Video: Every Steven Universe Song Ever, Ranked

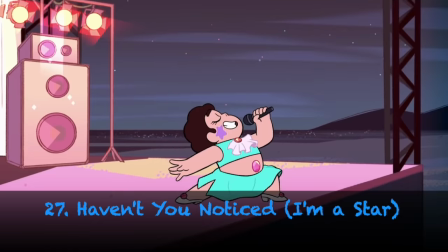[8:16]
Touching stuff. Seriously, I don't understand. That kid's talented. He doesn't have to be fighting gems.
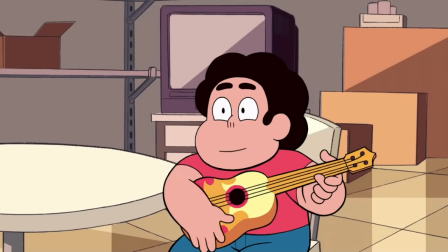[8:22]
Pursue a music career, because this song is so good. Also, I like the Sadie bit at the end. Sometimes it's nice to just perform in private and feel comfortable with just doing that.
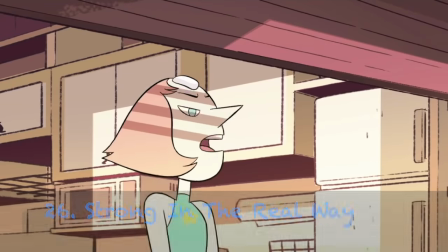[8:30]
The first musical theatery song in the show, it's a pretty good first number for Pearl, though it's kind of lost some of its luster compared to later songs in the show's run.
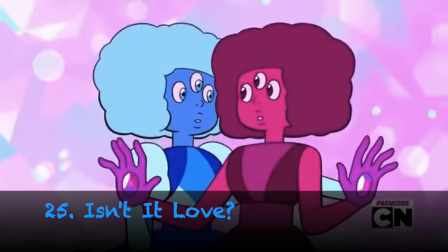[8:38]
Really cool in the visual department and in the feels department, plus it's got great vocals.
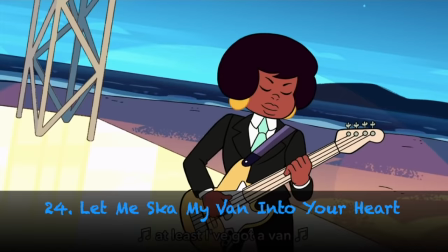[8:43]
Still, it's not quite the best Ruby X Sapphire song out there. Literally just a short snippet of a Sadie cover of Greg's song, but it sounds great, not gonna lie.
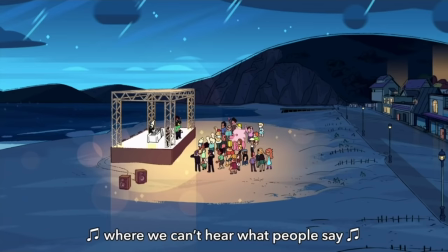[8:52]
I finally really liked a Sadie song, and it's all because this wasn't a Sadie song at all, technically.
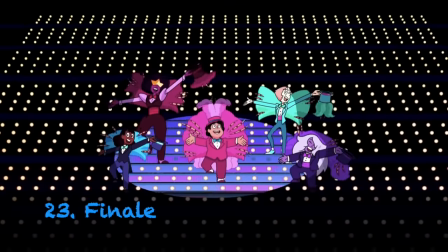[8:57]
That's kind of sad. How does that boy hit those high notes? Like, damn!
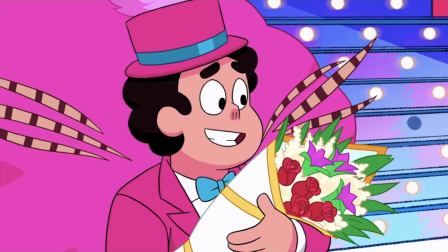[9:01]
An excellent capper to a really good movie. It ties a lot of the musical themes together and makes for one tremendous, heartwarming send-off.
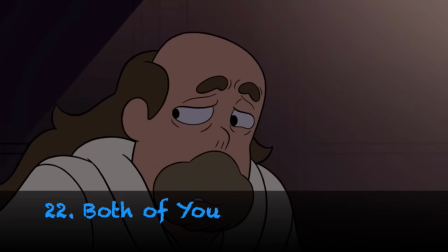[9:09]
A beautiful embodiment of compromise.
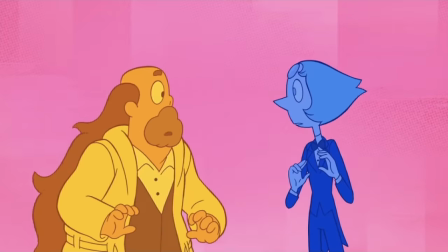[9:11]
It's got stellar colors and visuals, and the song's gentle nature complements Pearl and Greg's reconciliation expertly.
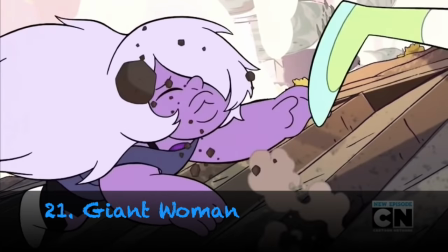[9:18]
This was the show's first truly memorable musical number.
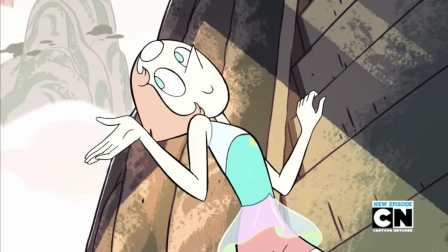[9:21]
It's got a nice vibe, and it perfectly captures the anticipation we felt while waiting to see this fusion thing before our eyes.
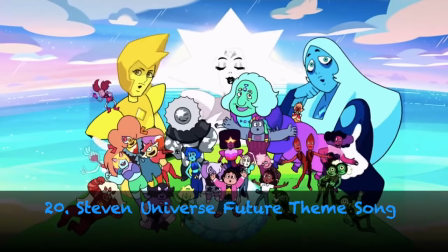[9:28]
Nice stuff. Probably my favorite theme song song the show would ever have. The animation is popping off.
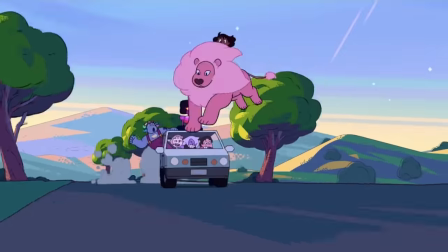[9:34]
It's so great. And the adaptation of Happily Ever After works perfectly for this little opener.
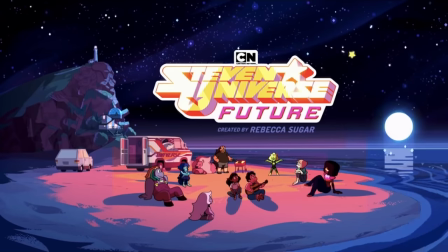[9:39]
Bonus points for giving Peridot, aka Best Gem, a solo. Literally just a better version of On the Run.
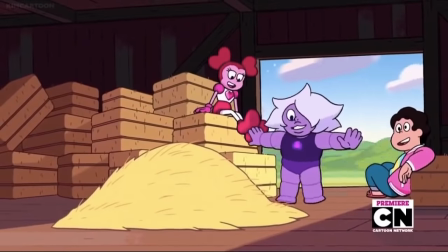[9:44]
It's a wholesome testament to Steven and Amethyst's amazing friendship, and it's cool to slowly see Amethyst regain her memories and take the lead on some verses as the song goes on.
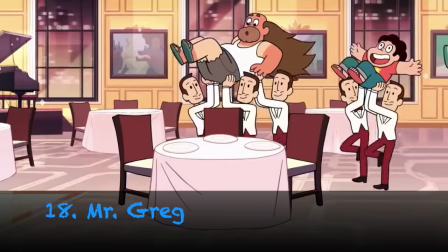[9:53]
It's so great. A true Broadway-esque tour de force. It gives off such great vibes and gets you excited for all the fanciness coming your way.
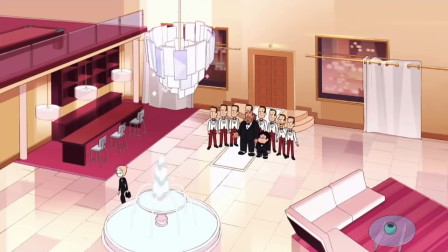[10:01]
It's great until Pearl ruins it. Boo! You ruined the song. A nice updated version of the main theme.
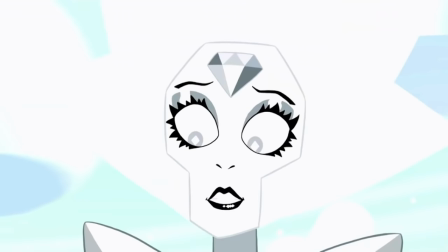[10:08]
It sounds delightful and it totally helps me overlook how f***ing terrible the ending of season 5 is.
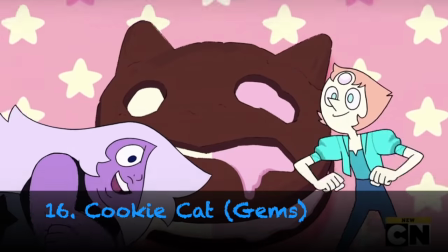[10:12]
Nice stuff. They didn't have to do this in the finale, but I'm so happy they did.
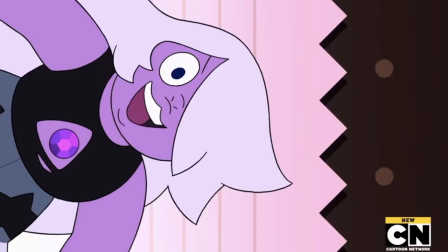[10:17]
I love the gem's enthusiasm and it's all punctuated perfectly with Garnet's "He left his family behind."
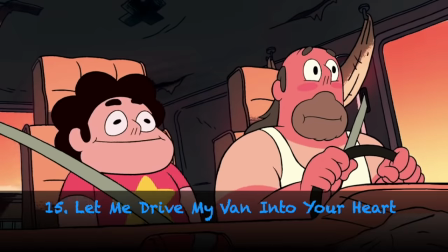[10:22]
Honestly, my favorite part of the finale. Such a bop. I can see why Rose fell in love with him over Pearl.
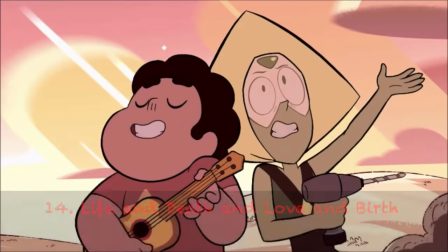[10:33]
It's exceedingly simple, but that's what's great about it. It's just such a feel-good little song and the perfect character development experience for Peridot.
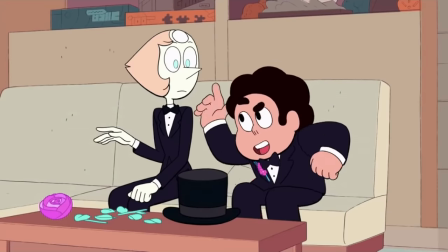[10:40]
So this is what Charm sounds like. Just a spectacular, light and fluffy musical number about everyone ignoring their inner turmoil and impending doom.
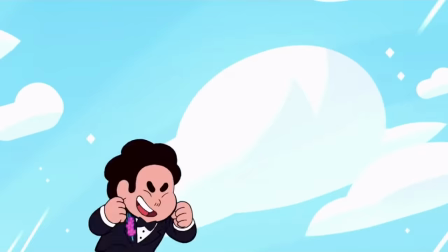[10:49]
Let's not worry about that, because Steven's lighter-than-air vocals make for such a delightful lead-in to the big wedding.
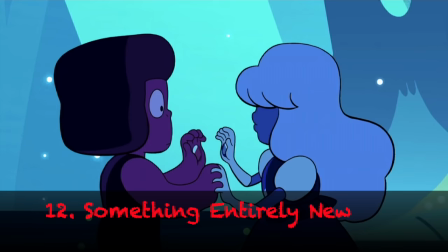[10:55]
It's pretty simple music-wise, but it's a sweet, emotional, fantastic moment.
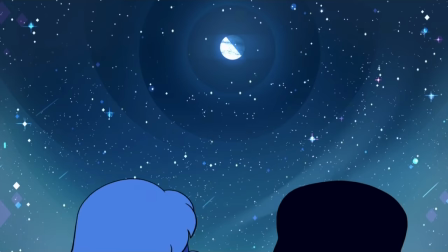[11:00]
The gentle melody and gorgeous art direction make for such an incredible, memorable number.
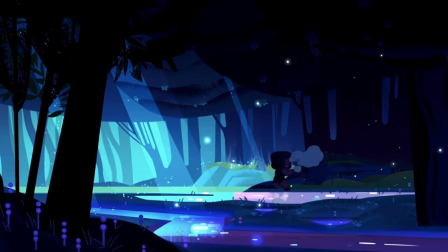[11:05]
I finally understand what Garnet meant when she said, "I am a conversation."
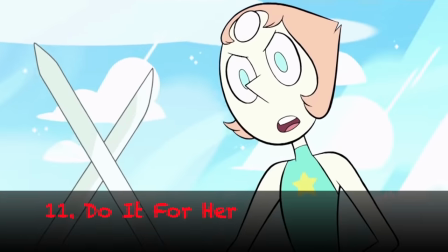[11:10]
This song is really neat because it manages to sound beautiful and melodic while carrying this sinister element to it.
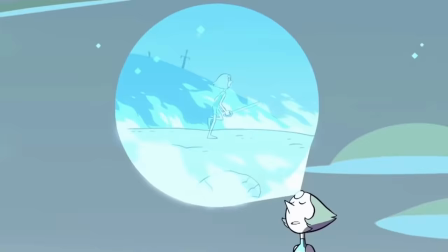[11:16]
The visuals and lyrics support the idea that Pearl is taking Connie down a dark, bloody path.
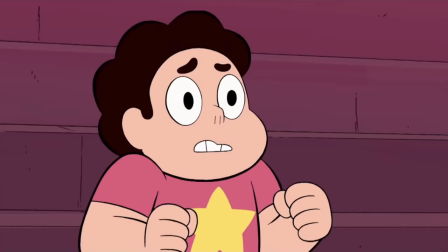[11:21]
It's this really unique balancing act that propels this song to greatness.
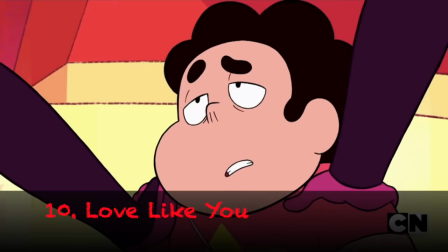[11:25]
Just this beautiful, elegant, amazing song that took 3 whole seasons to complete.
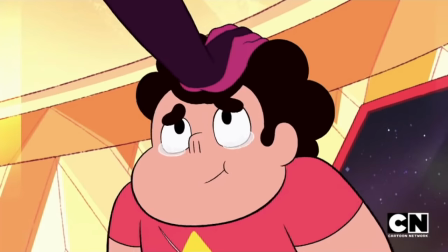[11:30]
It sounds gorgeous, and I love imagining that it's being sung from Rose Quartz's perspective to Pearl.
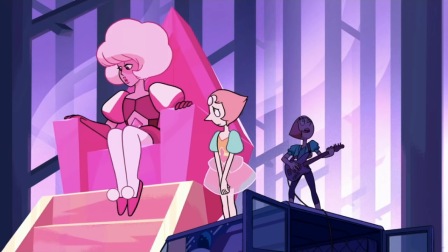[11:35]
Mostly because the lyric, "I think you're so good and I'm nothing like you," applies to them so well.
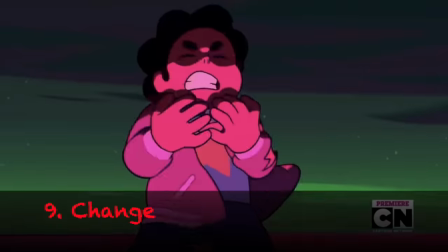[11:41]
Because f*** Rose, she sucks. That was 2 of the most beautiful, amazing, breathtaking verses in the entire series.
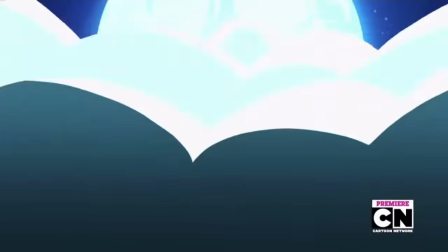[11:50]
Now imagine if they made a full song out of it. Seriously, this had the potential to be the best song not only in the movie, but the entire series as well.
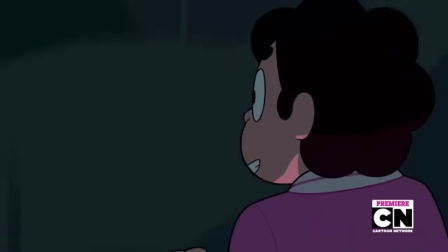[11:57]
I have no idea why they just stopped writing it, but as is, it's pretty incredible in spite of how short it is.
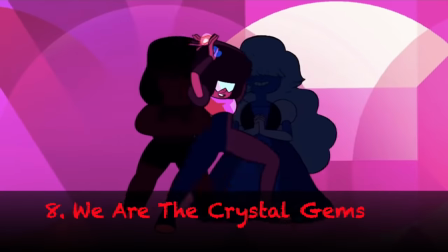[12:04]
Also, the instrumental part kind of sounds like Kirby music, so that's really cool. A wonderful theme song that so charmingly expresses what these crystal gems are all about.
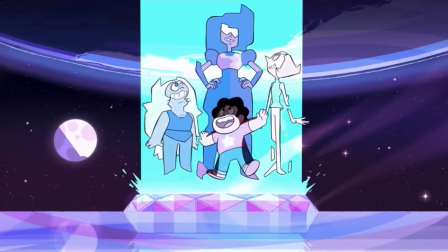[12:12]
Great stuff.
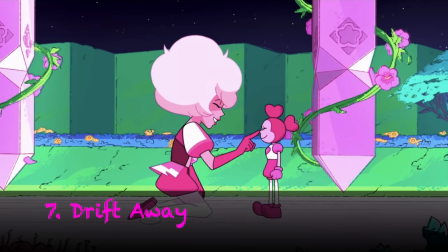[12:17]
I can't believe I could possibly hate Pink Diamond any more than I already did. Actually, I can totally believe that.